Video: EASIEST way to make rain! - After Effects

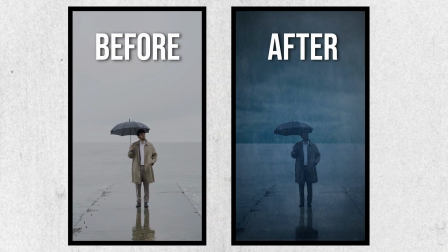0:00 In this video, we're going over how to create a cinematic rain scene without real rain right inside of After Effects.
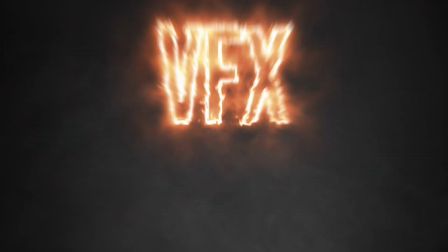0:05 Make sure to join our Patreon to get a ton of perks including a private VFX Masterminds chat where you can talk to other VFX artists.
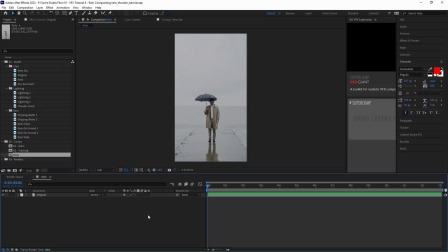0:11 Link in the description below. Alright, so the first thing we need to do is separate our subject from the clip into its own layer and create a layer with the sky removed.
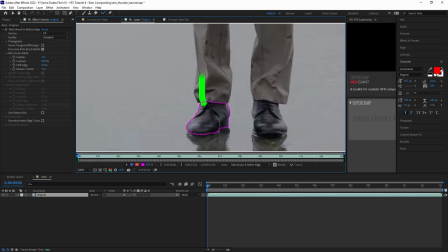0:19 With our layer opened, we'll grab the Rotobrush tool and begin rotoing out our subject.
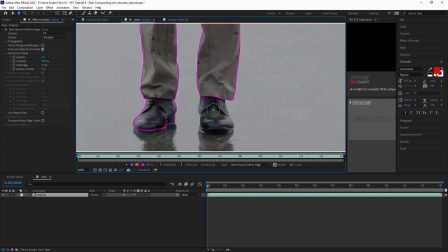0:23 If you'd like to go a little more in depth on how to use the Rotobrush tool, you can check out our Rotobrush video in the top right hand corner.
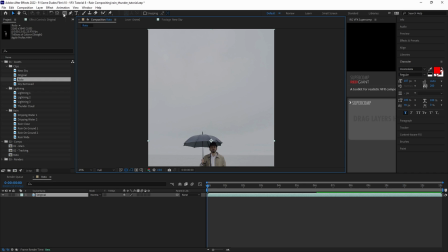0:28 Now once we've finished our roto we'll go back to our original clip and this time create a rectangle mask from the top down to the horizon line to remove the sky.
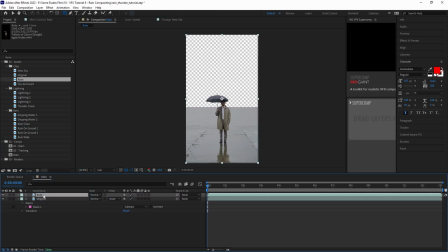0:36 This will cut off the top of our subject, but all we need to do now is drag in our new roto layer and place it on top and then render out the clip with the sky removed.
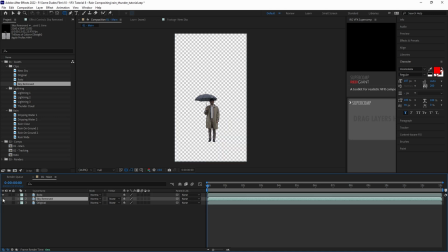0:43 Next we'll create a new comp that now has our new roto and sky removed layers. Drag in the clip of our new sky and place it underneath the sky removed layer.
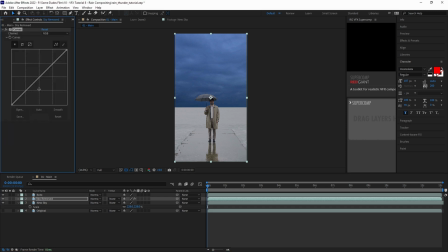0:51 Then scale the clip up in position and add a curves effect to the sky removed layer to color match with the new sky clip by adding some contrast, boosting the blue channel, adding a touch of green and pulling back on the red just a bit. Once that's done, copy and paste the curves effect to the roto layer so that the two layers match.
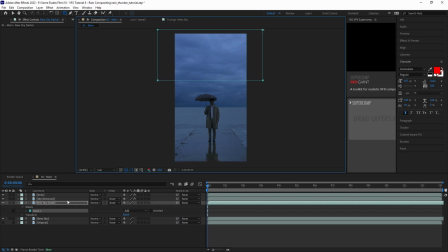1:07 Then we'll duplicate the new sky layer and add a mask across the top third and apply a large amount of feathering about 500 pixels.
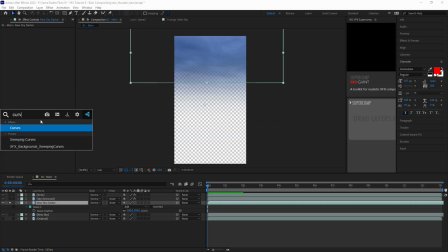1:13 We want to use this to darken up the top portion of the sky so add another curves effect to the duplicated layer and adjust the levels until we have a desired darkness amount.
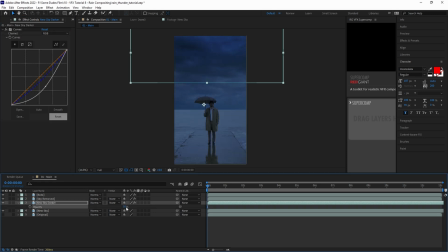1:21 Then lower the opacity down to around 50%. The next thing we need to do is add some thunderstorm clouds to the scene.
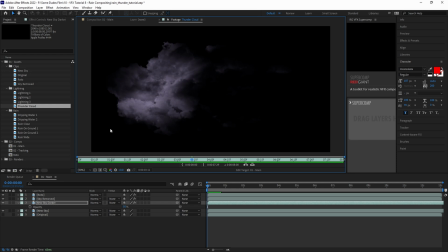1:27 All of the assets we're using in this video we got from ActionVFX, which has a ton of great VFX assets that you can utilize in your projects.
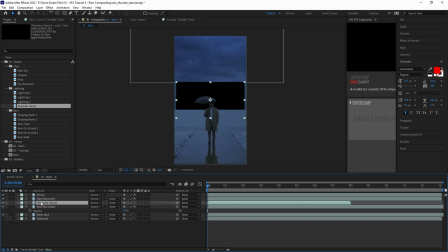1:34 First we'll drag and drop in our storm cloud layer and place it between the sky removed layer and the new sky layers. Scale up until it fills the sky and then position. Set the blending mode to screen to remove the black and then copy and paste the curves effect from the sky removed layer to the storm cloud layer to color match with the sky.
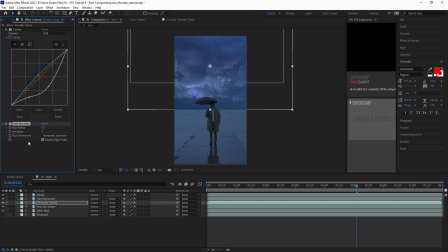1:50 Then add a fast box blur effect with a low setting just to smooth the overlay better with the sky.
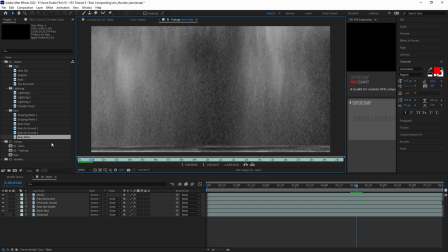1:55 Once that's all done, we're now ready to begin comping in our rain assets. The first one we'll add is a wide rain clip and we'll drop it above all the layers.
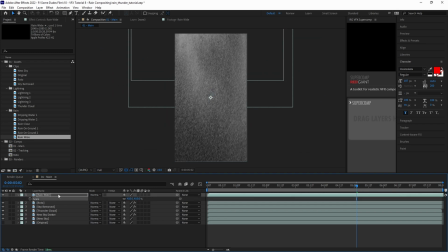2:03 Scale in position until it fills the frame, and then for this we'll flip it horizontally to match with the wind direction.
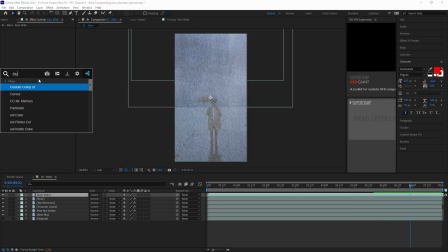2:08 Next we'll add another curves effect to adjust the highlights of the rain,
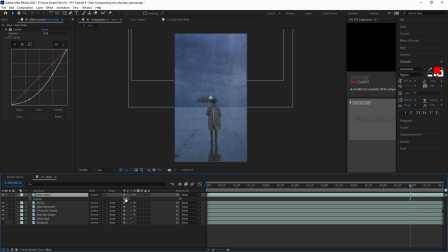2:11 and then drop the layer opacity down to around 20% or until it blends better with the shot, and then set the blending mode to screen.
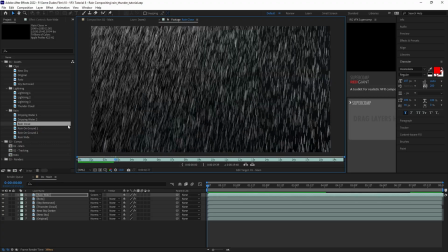2:18 Then we'll drag in a closer rain asset to add some depth layering to the scene. Place the close rain asset at the top, flip horizontally, and set to screen.
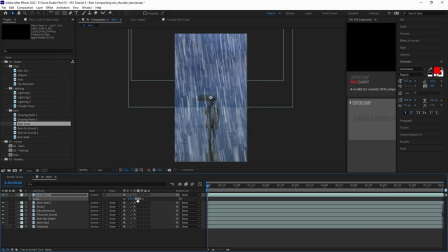2:26 Scale the clip up dramatically so that the rain feels like it's closer to the camera lens.
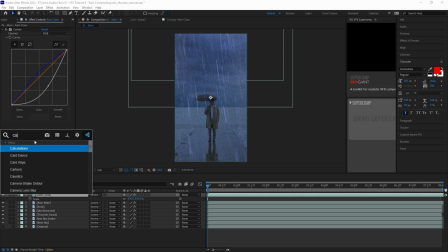2:30 Then we'll add yet another curves effect to adjust the highlights and color tone, then add a camera lens blur effect to give the shot some depth of field and lower the layer opacity down to around 50%.
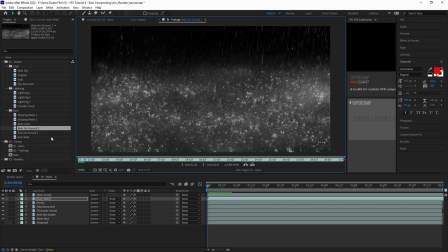2:39 Now in order to add a little bit to the realism, we need to have the rain interacting with the ground. So next we'll drag and drop in our ground rain asset and place it underneath the main rain layers and set the blending mode to screen.
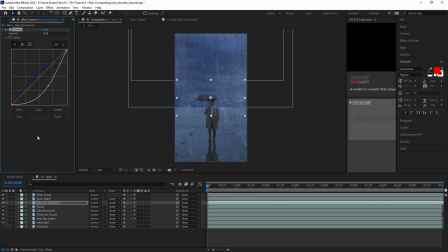2:50 Add and adjust a curves effect the same way that we've done for all the other layers and then add a fast box blur effect with a subtle value. Then we'll add a mask around the layer with a good amount of feathering to get rid of that hard edge.
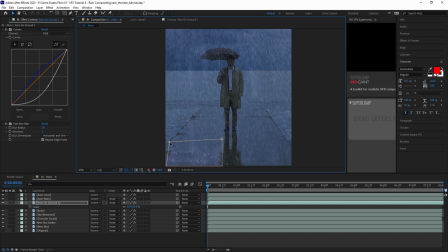2:59 Scale down in position and then adjust the mask shape to fit with the ground plane and lower the opacity until it blends.
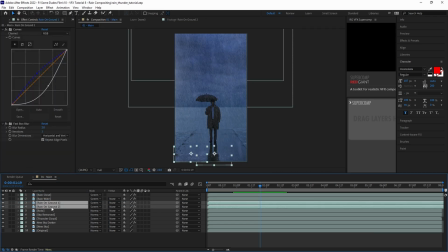3:05 Then we'll drag in a different ground rain asset and repeat the process. Duplicate both ground clips and position all across the ground plane,
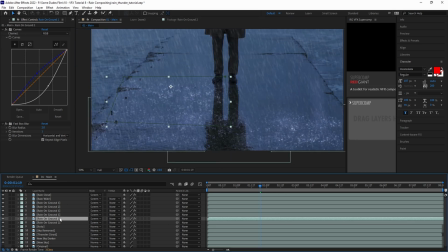3:12 adjusting the start and end points in the timeline to throw them out of sync and then adjust the mask of each as well as the opacity levels,
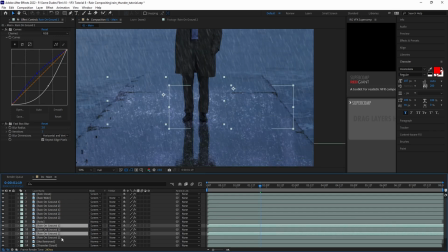3:18 flipping a few horizontally and anything else that will add some random variation so that they don't all look the same.
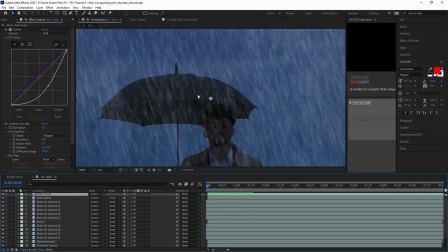3:23 Then move any layer that should be behind the subject beneath the roto layer. To take the realism even one step further we want to add a subtle touch of rain interaction with the umbrella.
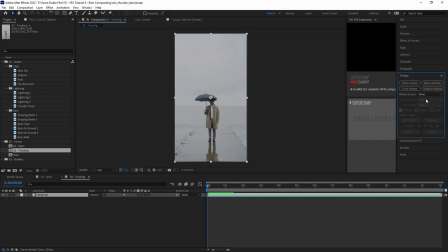3:31 To do that we'll open the original clip in a new comp and do some motion tracking on the umbrella and apply the tracking data to a null object.
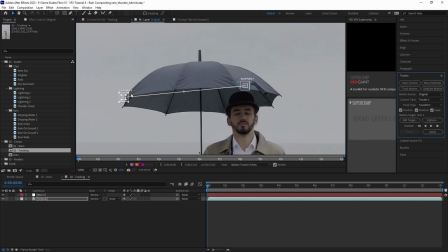3:38 You can check out our video on motion tracking in the top right hand corner to go more in depth.
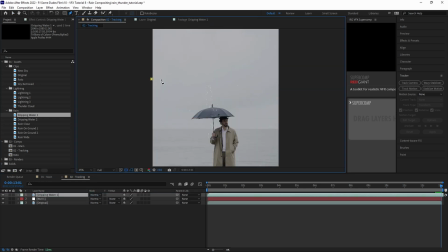3:42 Next we'll drop in one of our dripping water assets and add a mask around the top, setting the mask to subtract and adding some feathering. Then we'll set the blending mode to screen and parent it to the null. Scale the layer down and position along the edge of the umbrella and now the dripping water moves with the umbrella.
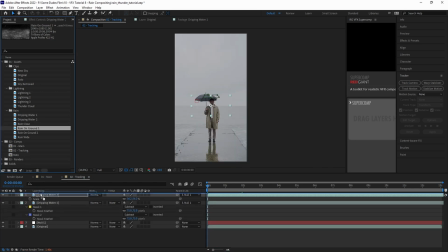3:56 Next we'll drag in another ground rain asset and repeat the same process for rain hitting the top of the umbrella,
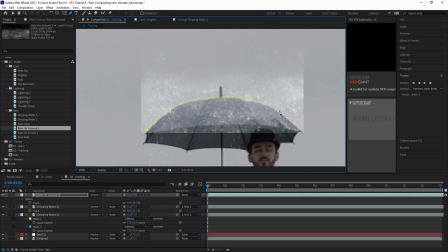4:01 drawing a mask in the shape of the umbrella, adding feathering, setting to screen and parenting to the null.
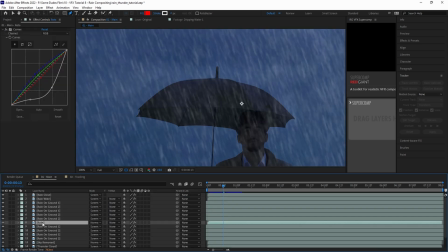4:06 Then we'll select the two layers and the null and copy and paste over to our main comp. placing the layers right above the rotoclip
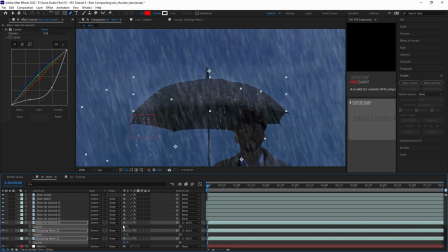4:12 and once again we'll add a curves effect to blend color and highlights and add a fast box blur to each then lower the opacity.
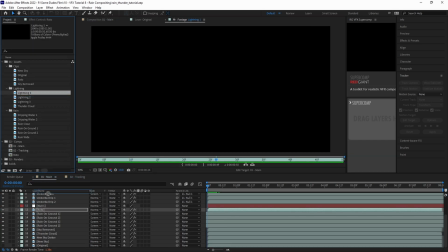4:17 Now it wouldn't be a thunderstorm without some lightning so next we'll drag and drop in one of our lightning assets above the sky layers.
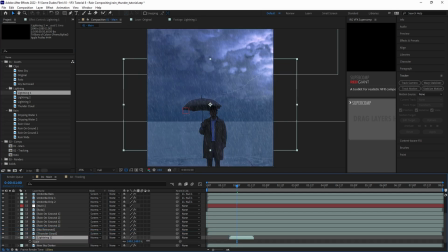4:24 Scale in position where there is a flash from the storm cloud layer and add a small mask set to subtract
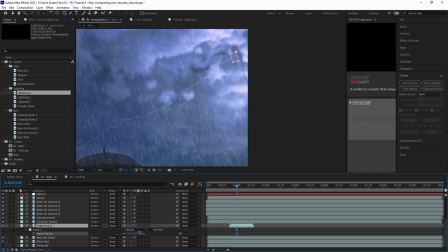4:29 with some feathering around the starting point of the lightning bolt so there isn't such a hard edge against the cloud.
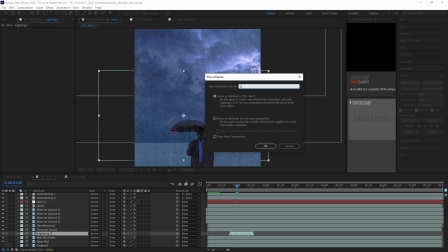4:34 Add a curves effect and a fast blur like always. Then Then once we're happy with the timing and placement, pre-comp the lightning layer and add some glow.
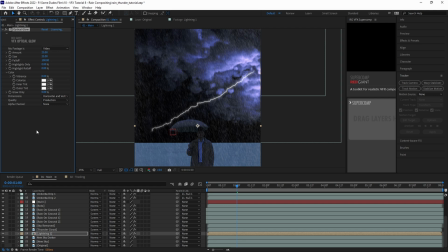4:40 In this case we're using the Red Giant Optical Glow plugin to get a nice glowing core with soft falloff around the bolt.
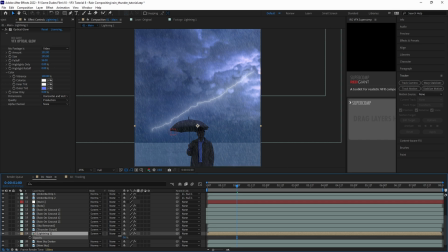4:46 Set the layer to screen and lower the opacity to taste. Then repeat the process for any other lightning bolts throughout the scene.
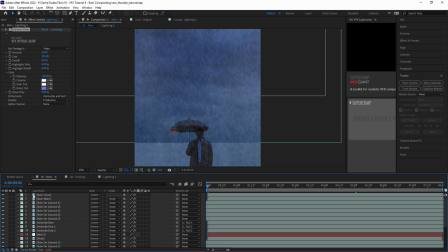4:52 Then finally to tie it all together we'll add a little bit of atmospheric haze. Create an adjustment layer and add an optical glow effect.
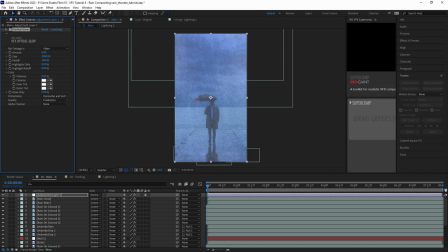4:58 Set the amount to a low number like 5 or 6 and then boost the size all the way up. set the highlights only parameter to around 50% and fall off to 0%.
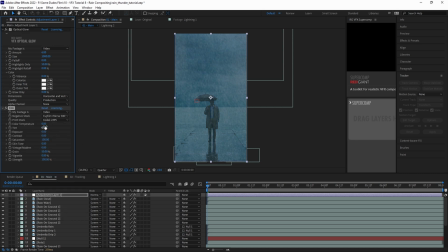5:07 This will create a nice overall haze. Then after adding some color grading, we have a cinematic rain shot from No Real Rain.